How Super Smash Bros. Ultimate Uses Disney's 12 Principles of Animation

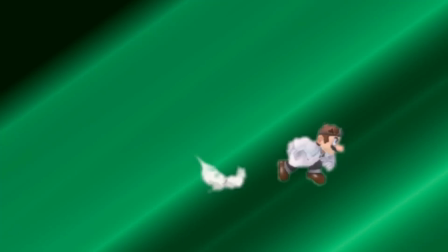752s
The movements we can see in Dr. Mario's lab coat,
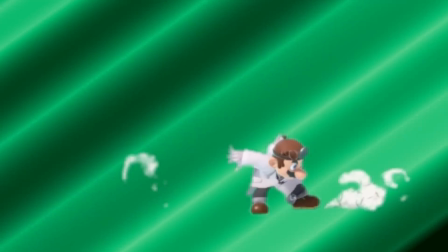755s
stethoscope, and limbs are considered follow-through and are indirect results of the dash animation suddenly coming to an end.
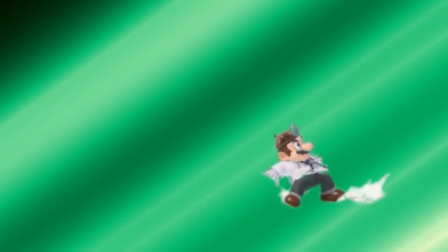762s
The overlapping action here is evident as well, as we see different parts of Dr. Mario's model moving at different rates.
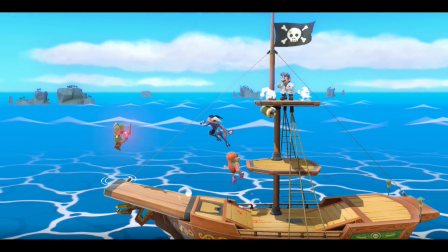768s
Bottom line for this principle, if you're an aspiring animator and you want your characters to move naturally and realistically,
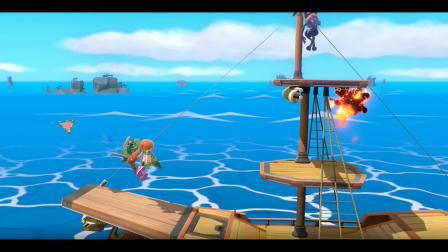774s
applying the principle of follow-through and overlapping animation is a must.
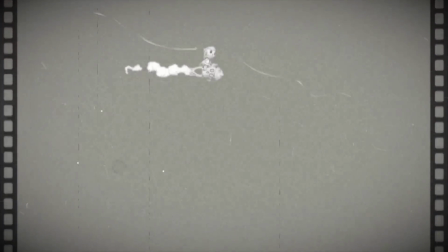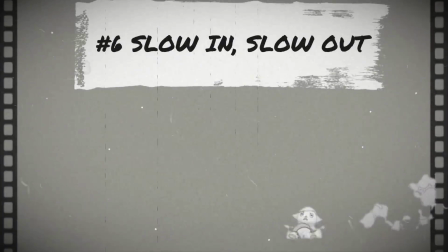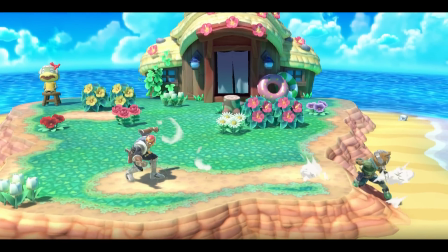788s
Slow in, slow out is based on the general observation that most moving objects in real life take some time to get going and also take some time to stop moving.
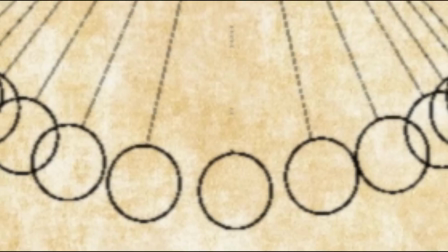797s
In the field of animation, acceleration and deceleration of moving objects can be realized by drawing
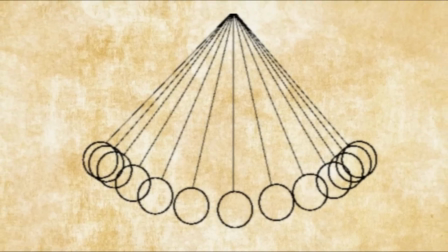803s
or keyframing more poses at the beginning and end of an action and less poses in the middle of an action. The spacing between different poses is critically important because the farther away multiple frames are from each other, the faster the action will appear to happen.
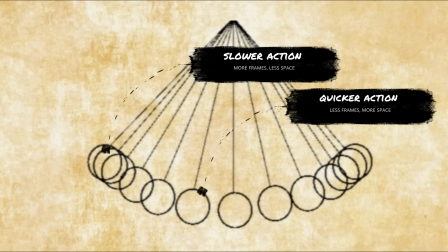817s
Likewise, the closer multiple frames are to each other, the slower the action will appear to happen.
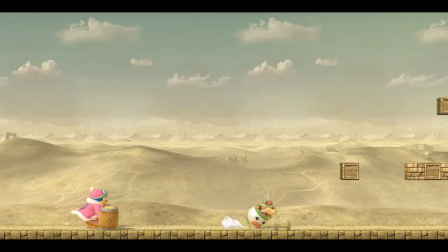822s
Based on these concepts, an animator can create the illusion of acceleration and deceleration of various actions.
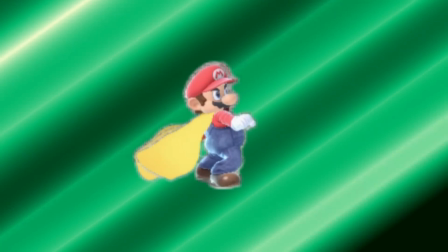828s
Here are a few examples. As Mario pulls out his cape, notice how these initial frames of animation are not only numerous, but also close together.
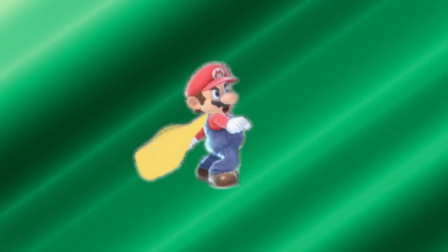836s
There isn't much space between them.
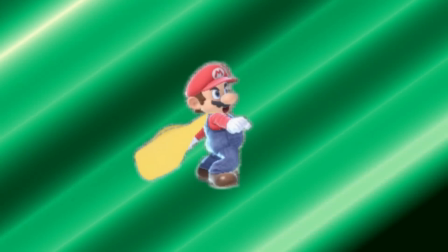838s
This is done in part to give the impression that the action is building momentum, which tells the audience that they should anticipate the action is going to accelerate.
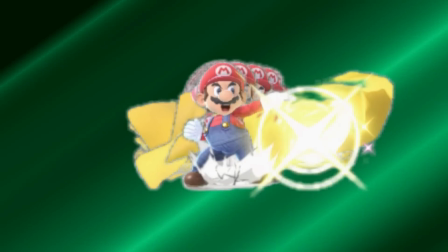847s
As the animation progresses, the frames become more spread out, giving the impression of acceleration.
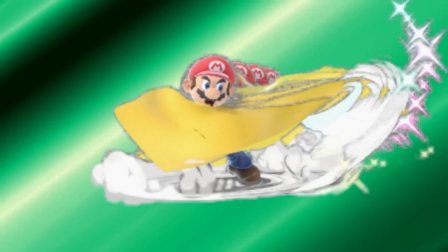852s
Once the animation reaches a critical point where the action can be perceived as terminating,
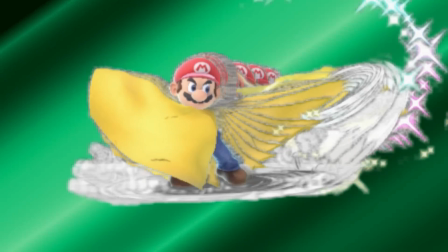857s
the frames start to get closer and closer together again, and there are a lot more of them than there were during the middle of the action,
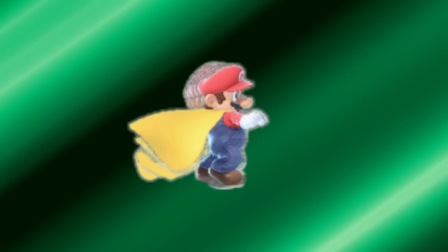863s
which is done in part to convey the action of decelerating. In essence, this is the general purpose of the slow in, slow out principle.
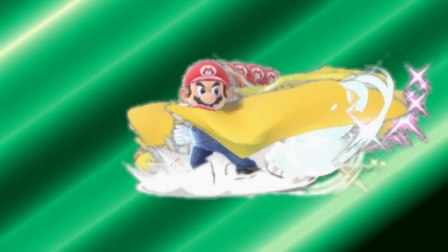869s
Now sometimes animators might break the slow in, slow out rule because they're going for a certain effect that might be hindered by this rule.
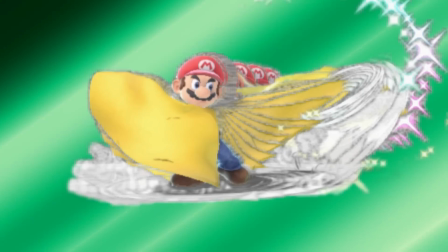876s
Or in the case of video game animators, there simply may not be enough time to allot for more frames than what's necessary due to an action requiring immediate responsiveness.
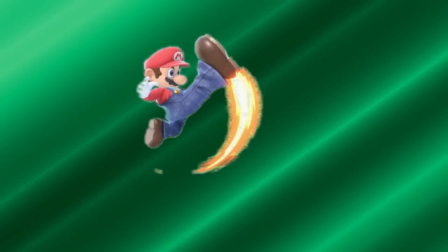885s
Take Mario's jab attack animation for instance. It's lightning fast and literally comes out in 2 frames. The first frame gives just a hint of anticipation,
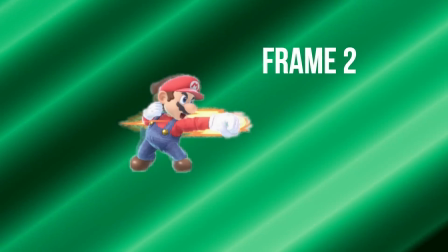894s
and the next frame, spaced much farther apart than the first, lands the attack.
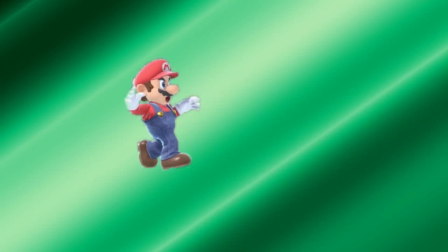898s
This approach to animation is a bit of an exception to Mario's moveset, so it stands in contrast to his other actions as being an especially quick action,
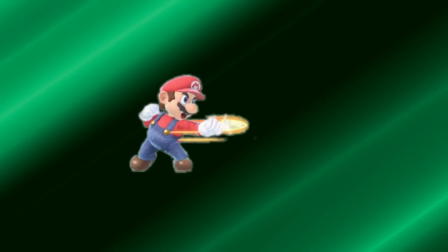906s
which is acceptable when such an action is used sparingly compared to the rest of Mario's animation approaches.
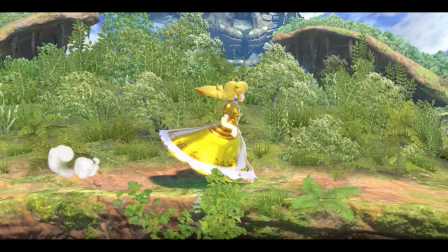911s
All in all, there are quite a few ways to apply the slow in, slow out principle, and Smash Ultimate seems to be getting plenty of mileage out of it.
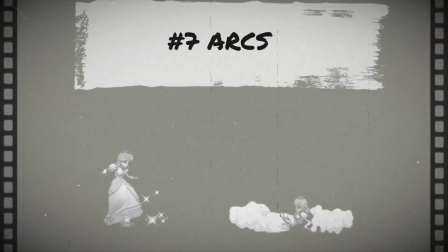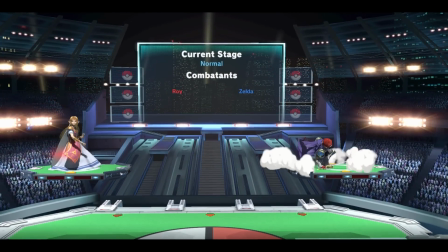927s
While the arc's animation principle is marked 7th on the list, that doesn't necessarily mean that it should be any less important than the other principles.
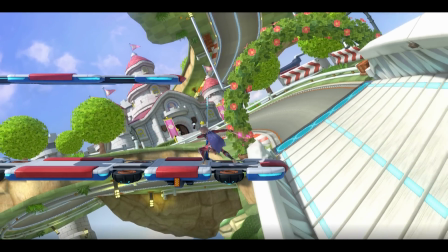934s
So why are arcs important? Well, probably because, with the exception of mechanical objects, most things in nature tend to move with arcing motions.
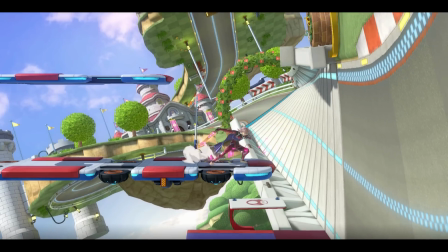943s
Gravity plays a big part in that, but in terms of biomechanics for moving entities like humans,
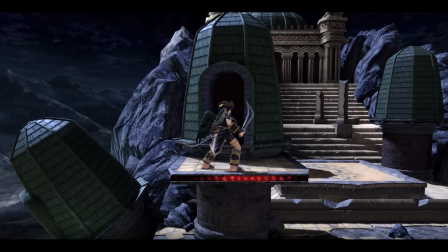948s
many of our movements are based on rotations around pivot points, like joints.
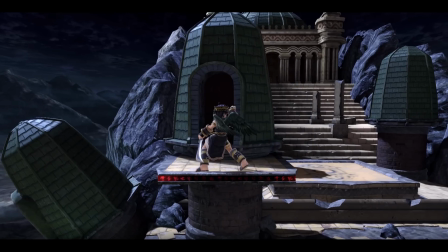952s
It's simply a part of our anatomy, and the anatomy of other creatures as well. In a video game like Super Smash Bros.
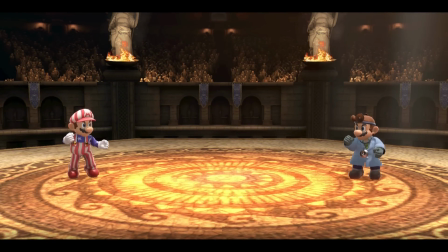958s
Ultimate, these arcs can be as subtle as idle animations that slightly move the character's limbs,
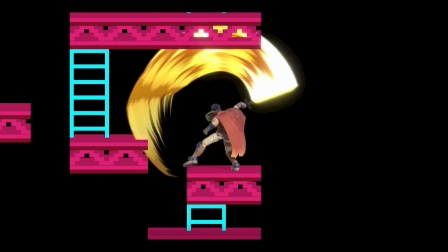963s
head, and even eyes around, or the arcs can be used for impactful and dramatic movements like smash attacks.
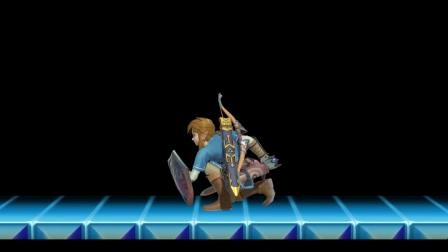969s
Whatever the case, unless an animation is intended to be robotic,
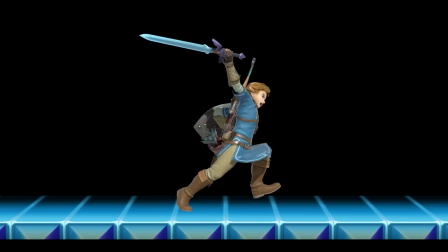973s
it should typically move in arcs in order to increase the believability and realism of the animation.
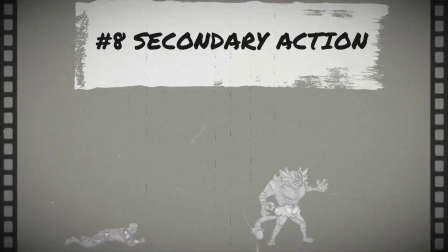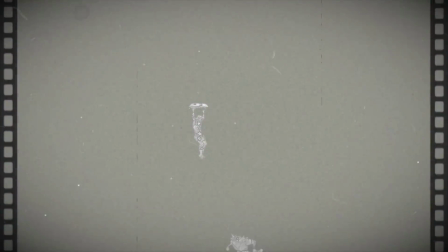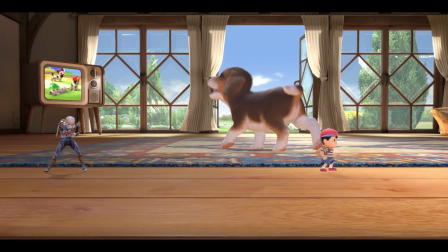988s
Secondary action is an animation principle that I believe to be particularly notable regarding the character animations in Super Smash Bros.
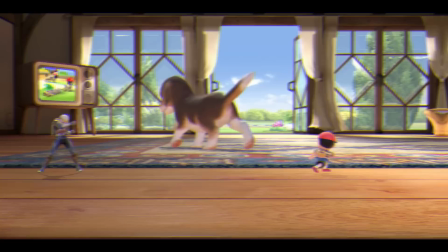994s
Ultimate.
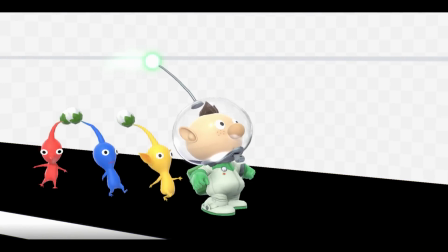995s
Its purpose is to support or reinforce the main action in order to increase its
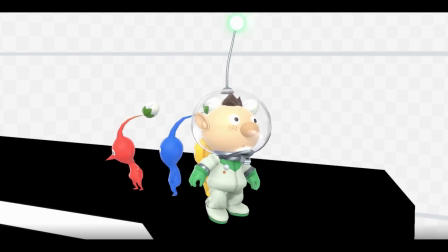1000s
believability and or add a bit more flair to the action and or character.
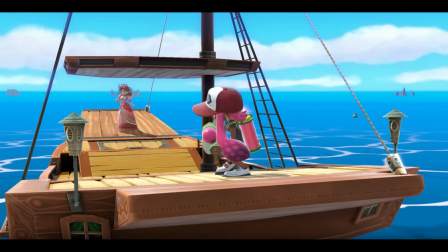1004s
It is with this principle that you'll see a lot of animators take creative liberties to really help make the actions of a character feel distinct and expressive.
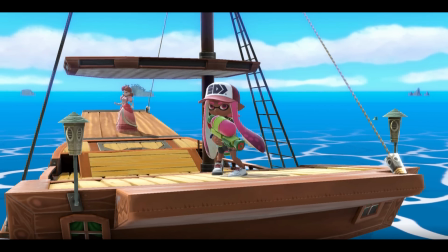1012s
But it should be noted that secondary actions shouldn't be so noticeable that they start to detract from the main action.
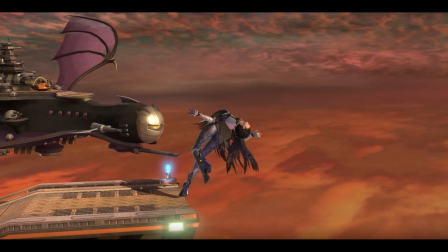1018s
Nevertheless, when used with some restraint, it could yield some fantastic results.
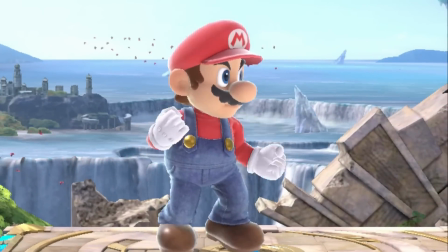1023s
Let's look at a few examples. One of the key ideas we can glean from Mario's idle animation here is just how much of a spring in his step he appears to have,
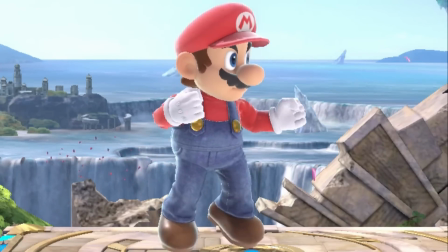1031s
which I guess makes sense when you consider the fact that he's known for jumping on things.
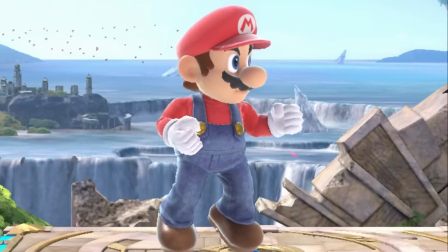1035s
And it's pretty amazing that his animation can convey all of this when the action primarily consists of him stepping in place. However, there are also individual secondary elements that come together to make this happen.
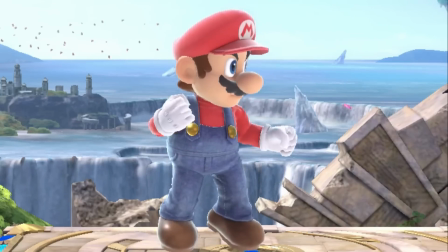1045s
Outside of his knees popping as his feet move up and down, his hands and arms rhythmically swing up and down as well.
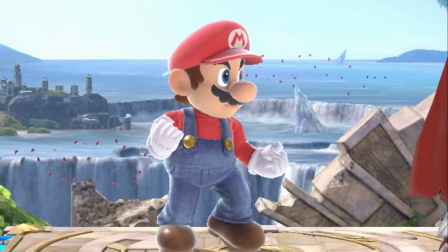1051s
These upper body movements are considered secondary because they cannot convey the main action on their own, but they nevertheless support the main action.
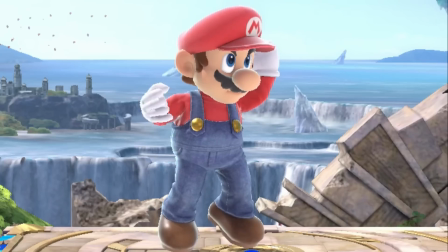1059s
Some secondary actions are designed to merely add dimension and personality to the character performing an action,
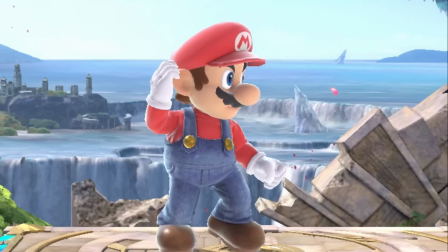1064s
like we can see here as Mario adjusts his hat, or when Mario blinks with an impressively fluid looking 8 frames of eyelid animation.
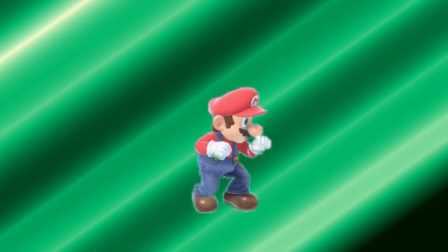1071s
Something else you may have noticed while looking at Mario's idle animation is his occasional bob and weave.
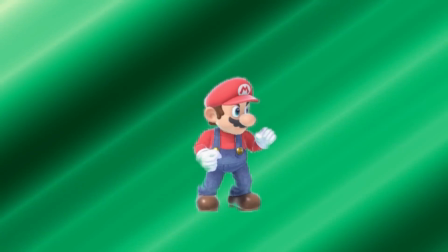1076s
This animation actually ties into one of the animation principles we'll be covering later in this episode,
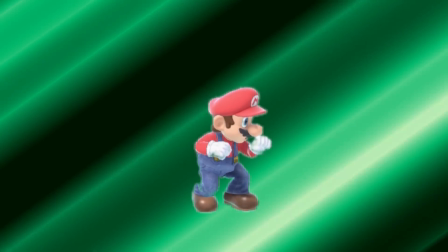1081s
but suffice to say that it helps to add even more personality and expressiveness to Mario's character, as idle animations tend to do,
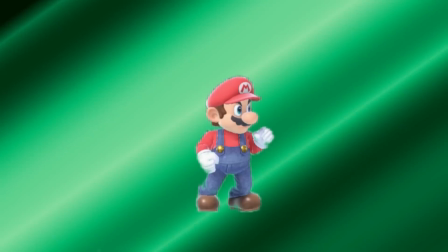1088s
in order to keep the player's character feeling alive, even when the player is no longer directly controlling the character.
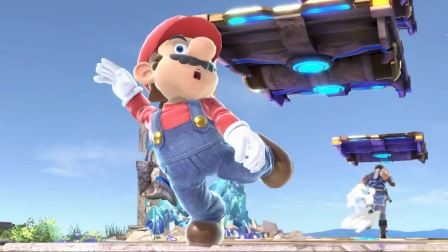1094s
Another good example of secondary action can be seen when the characters teeter on the edge of a stage or platform.
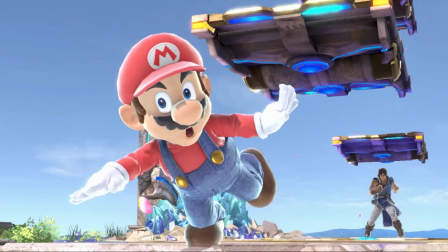1099s
For Mario's animation, we can see as his whole body moves in an unstable pattern to convey the idea that he's trying to balance himself,
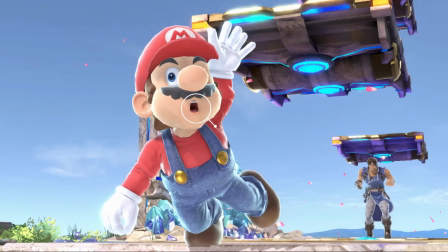1107s
but this action is also accented by the posturing of his open mouth. However, that's not the only notable secondary action here.
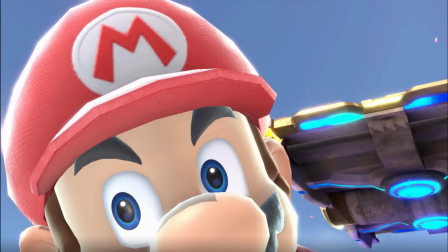1114s
If we look closely, we can also see that Mario's irises and pupils dilate and constrict at certain points in order to really
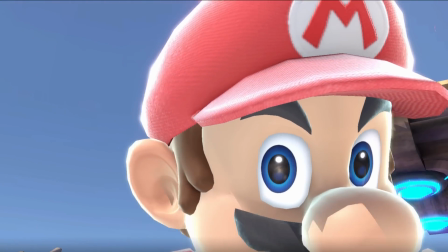1120s
sell the idea that Mario is having an actual emotional and physiological reaction to nearly falling off of a ledge.
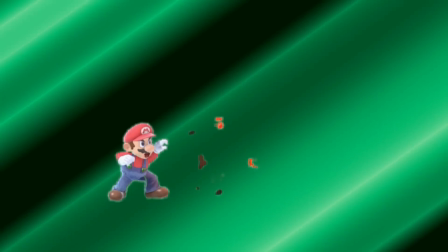1127s
Pretty impressive. In one of my favorite examples, there's a pretty cool secondary detail that occurs at the end of Mario's fiery side smash animation.
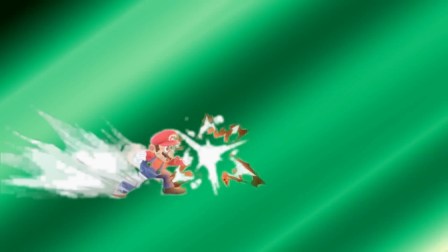1136s
Note how, as this fiery attack comes to an end and Mario starts to return to his default position,
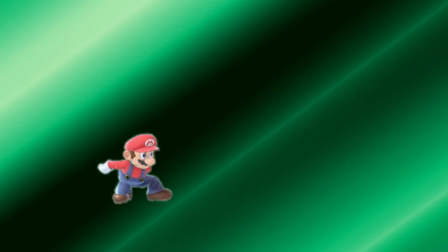1141s
we can see him fanning his hand in an attempt to dissipate the heat that it just produced.
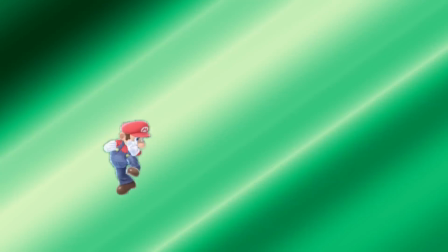1146s
While we can technically classify this as a separate action,
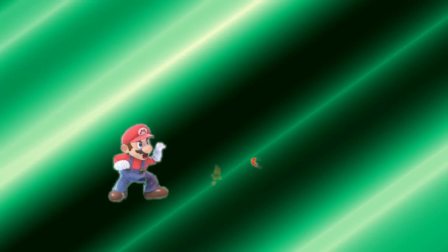1150s
it still isn't the focus of Mario's animation at this point, and was simply included to add more dimension to the follow-through of the